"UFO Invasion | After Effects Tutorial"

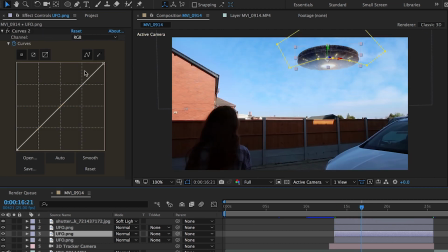[4:22]
And then as you go further into the shot, create a keyframe to drop the curves back to normal. And what this is going to do is it's going to make the camera exposure rate match the in-shot footage.
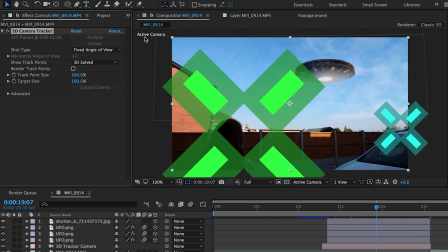[4:34]
Then we're going to make another track solid here,
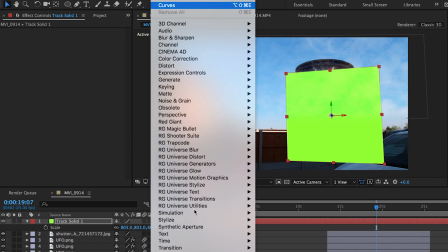[4:37]
and this is going to be our beam. So the beam plugins that I'm using is Saber from Video Copilot.
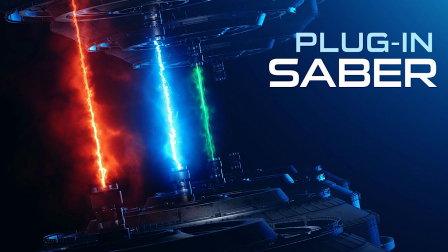[4:44]
This is 100% free, and I'll put it in the description below. And then you get a load of cool presets with this.
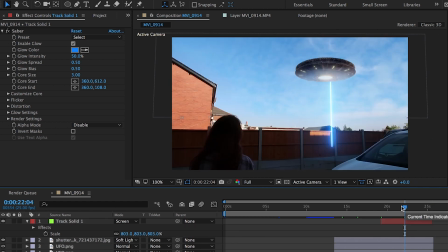[4:50]
So I'm going to set the blending mode to screen, and I think I went with heat when I lined everything up, because it gave sort of a UFO beam look. So I'm happy with that there. And then what I'm going to do is create a mask around it to go behind the buildings.
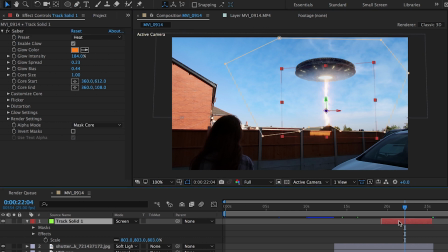[5:04]
And then I'm going to change the alpha mode to mask core, So then we're going to get the glow fall off, which is going to give it that realistic approach. Then all I'm going to do is create a keyframe for the start and end of the beam, so it looks like that the beam is flying down, and I'm happy with that.
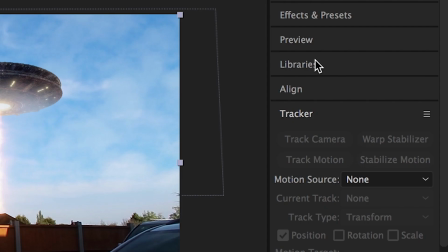[5:24]
Next, what you're going to want to do is you want to go to new layer, and we're going to go to adjustment layer, and then we're going to go to effects and presets, type in wiggle,
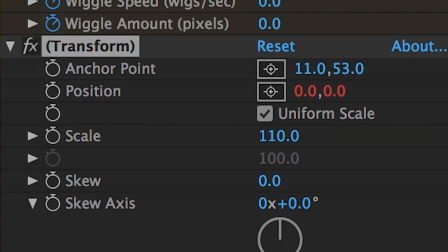[5:31]
then drag that on top of your adjustment layer. All you're going to do here is mess with the scale, bring it up to about 110,
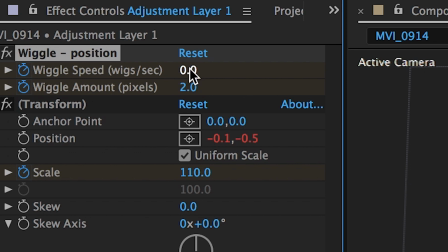[5:39]
then you can mess with the wiggle speed and wiggle amount depending on when you want your camera to start shaking.
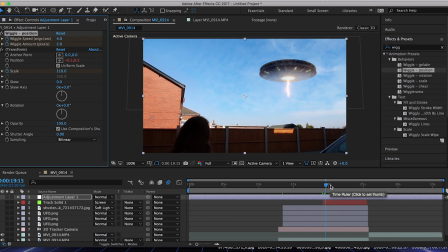[5:45]
I landed on something quite drastic for the final shot of the film, but here I went with something quite subtle.
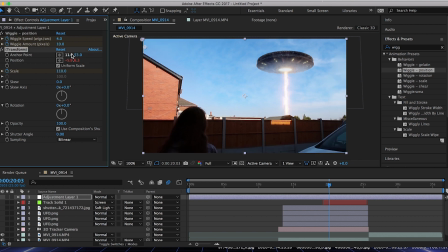[5:52]
Always make sure that your anchor point is in the center of the image,
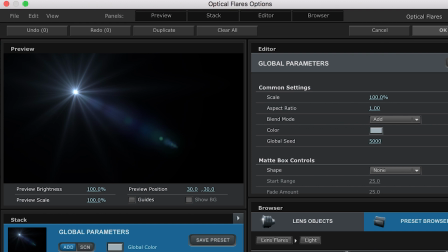[5:56]
and then what I tend to do now is just go over it with a nice flare from Video Copilot.
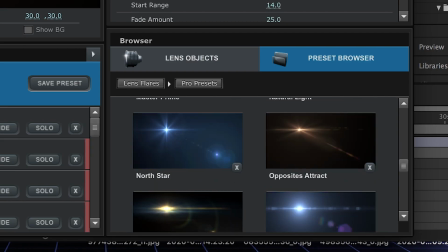[6:03]
Obviously, as I mentioned in my previous tutorial, you can use the built-in ones with After Effects,
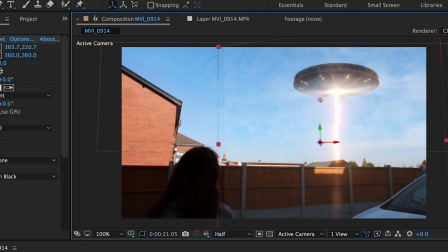[6:08]
but I think that Video Copilot have a lot of really good effects that are a good investment for filmmakers, especially starting out. So after you've blended all that together, you're going to end up with something like this.
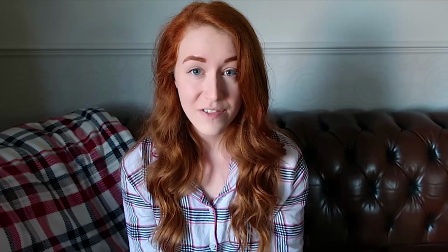[6:21] Stay safe and stay.
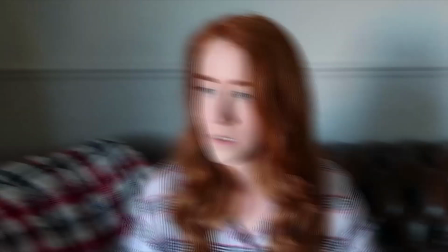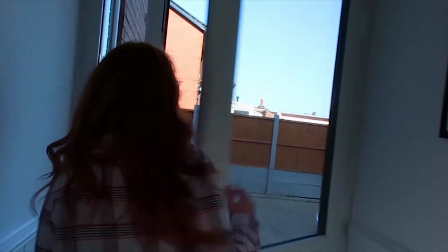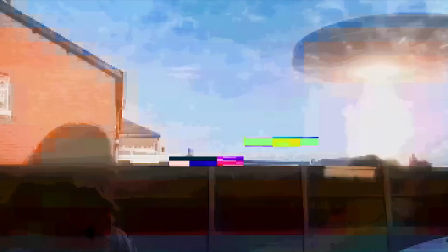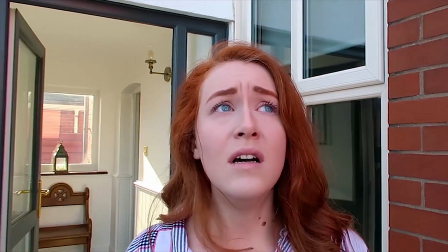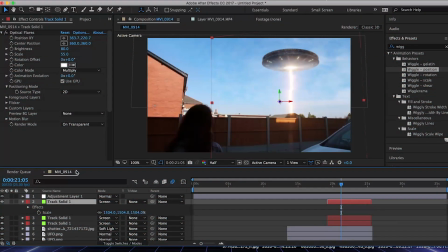[6:46]
So remember guys, I've just gone over the very basic stuff in this tutorial video. Obviously with Jessica's final clip I went into a lot more detail with motion blur and things like that, but I wanted to give you an overall idea of how I created this shot from scratch.
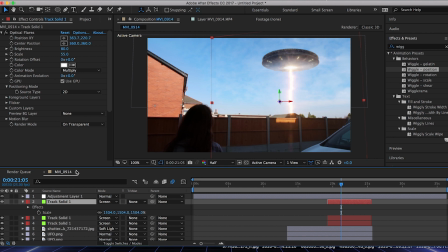[7:00]
Don't forget that all these assets that I've used in here are from Shutterstock, but there are amazing free stock websites out there that you can get images from. I'll put a couple of them in the description bar below, as well as links to Video Copilot's plugins.
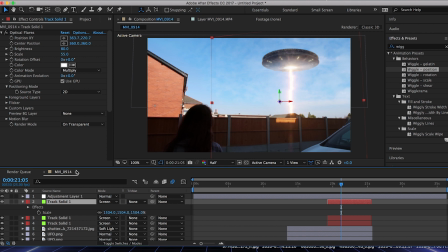[7:16]
I hope you enjoyed this video guys, and if there's any questions that you have, please ask them below. Until next time, stay safe and consider subscribing.